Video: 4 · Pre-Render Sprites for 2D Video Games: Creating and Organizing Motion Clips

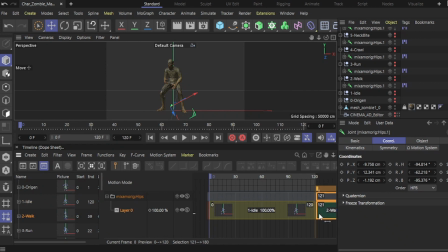4:10 To continue, drag the next animation right to the end of the last one. In my case, my timeline goes up to 120 frames, and I can't scroll beyond that limit, so I'll set a higher number to have more space.
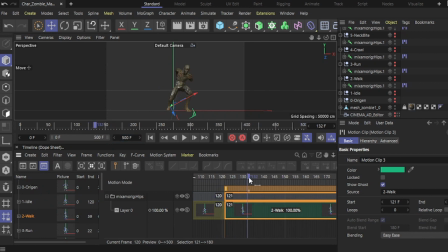You can see that our animation jumps instantly from idle to the walking animation. This is intentional. If you overlap one animation over another, you'll notice how the bones smoothly transition from one pose to the next,
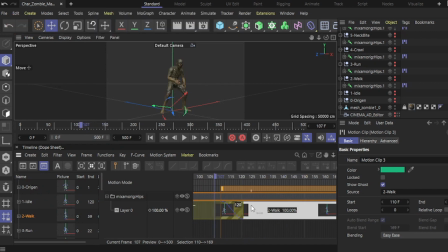4:48 which can be very useful for other purposes, but not for ours. So make sure the clips don't overlap.
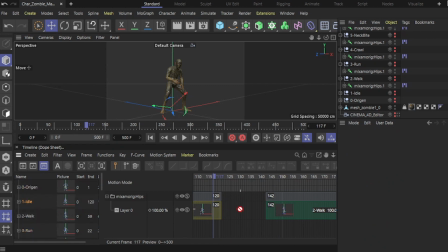5:03 If you try to place a clip in a space between two others, and the clip is too long and doesn't fit, you'll see that it won't allow it, and you'll see a lock icon.
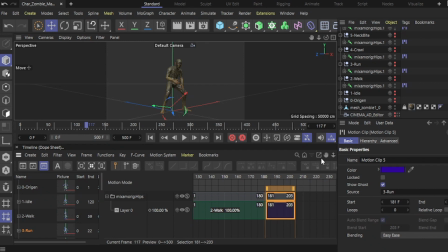5:18 We could drag all the clips to our timeline, but as you can see, we're reaching a very long duration. Our goal is to create sprite sheets for games, so our animations shouldn't be that long. We're already approaching 400 frames, and we only have 5 animations on the timeline.
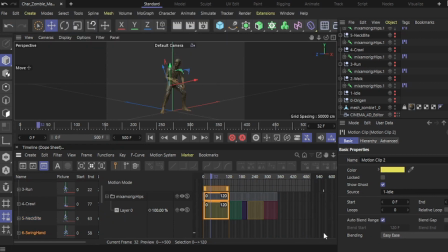5:36 We'll fix this right now. When you click on an animation clip within the timeline, you can see in the Attributes panel, under the Basic tab, a property that reflects the start and end of the clip. This property is relative to the clip's position on the timeline.
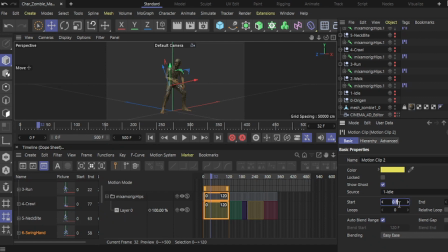5:53 My idle animation lasts for 120 frames, and my goal is to trim it down further to prepare a manageable sprite sheet. So, in the End property, I'll set it to 20 frames for my idle animation.
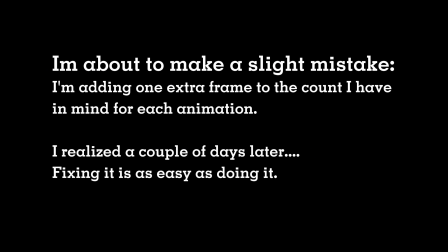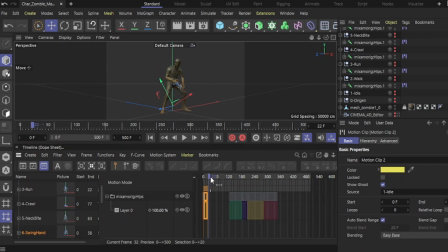The resulting effect might remind us of classic claymation or stop-motion games, and that's what we're aiming for. I'm assigning 20 frames instead of 120, and as a standard,
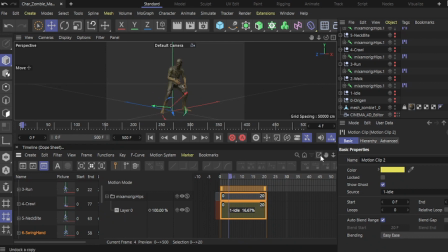6:37 I won't assign animations longer than 20 frames to keep the sprite sheet relatively lightweight. I should also mention that my zombie, in pixels, won't measure more than 200 pixels. The size is relative to each project, but generally, character sprites aren't overly large.
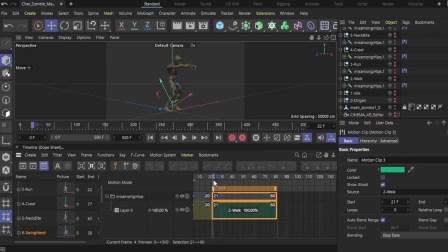6:55 My next animation is a walk cycle, for which I'll allocate only 10 frames of duration. But I want you to notice something particular. Walk animations often have the last frame identical to the first, creating a seamless loop. Therefore, we need to remove the last frame.
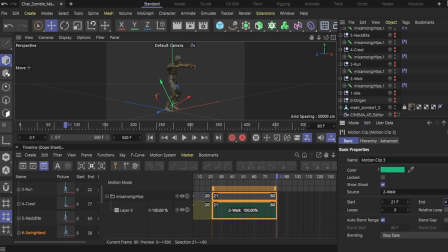7:14 To do this first, and remember to follow this order, scale the duration in the Basic tab by one frame more than you want. In my case, that's 11 frames of duration. Then, go to the Advanced tab and under the Trim property, enter a value of 1 in the End field.
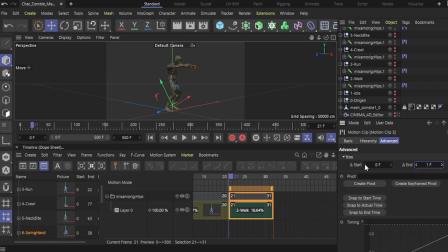7:34 This will remove as many frames from the end as calculated after scaling the duration, effectively eliminating the final frame of the animation that we don't want, ensuring the continuity of poses when the animation loops.
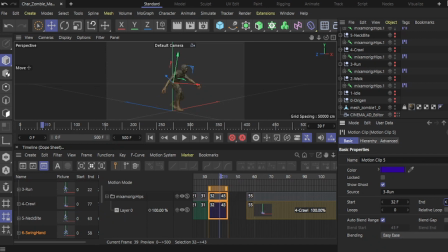7:51 So, in my case, I have a running animation, which, as I've explained, deserves a duration scale and the removal of the last frame.
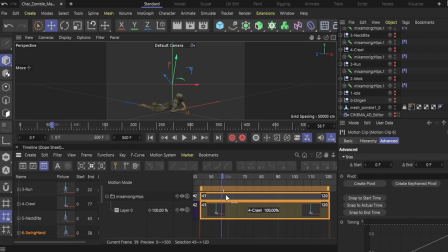8:05 My next animation is a crawl, but in this case, the level of detail makes it much longer than a simple walking or running loop. So instead of scaling it to 10 frames, I'll scale it to 20 frames to maintain better detail between poses.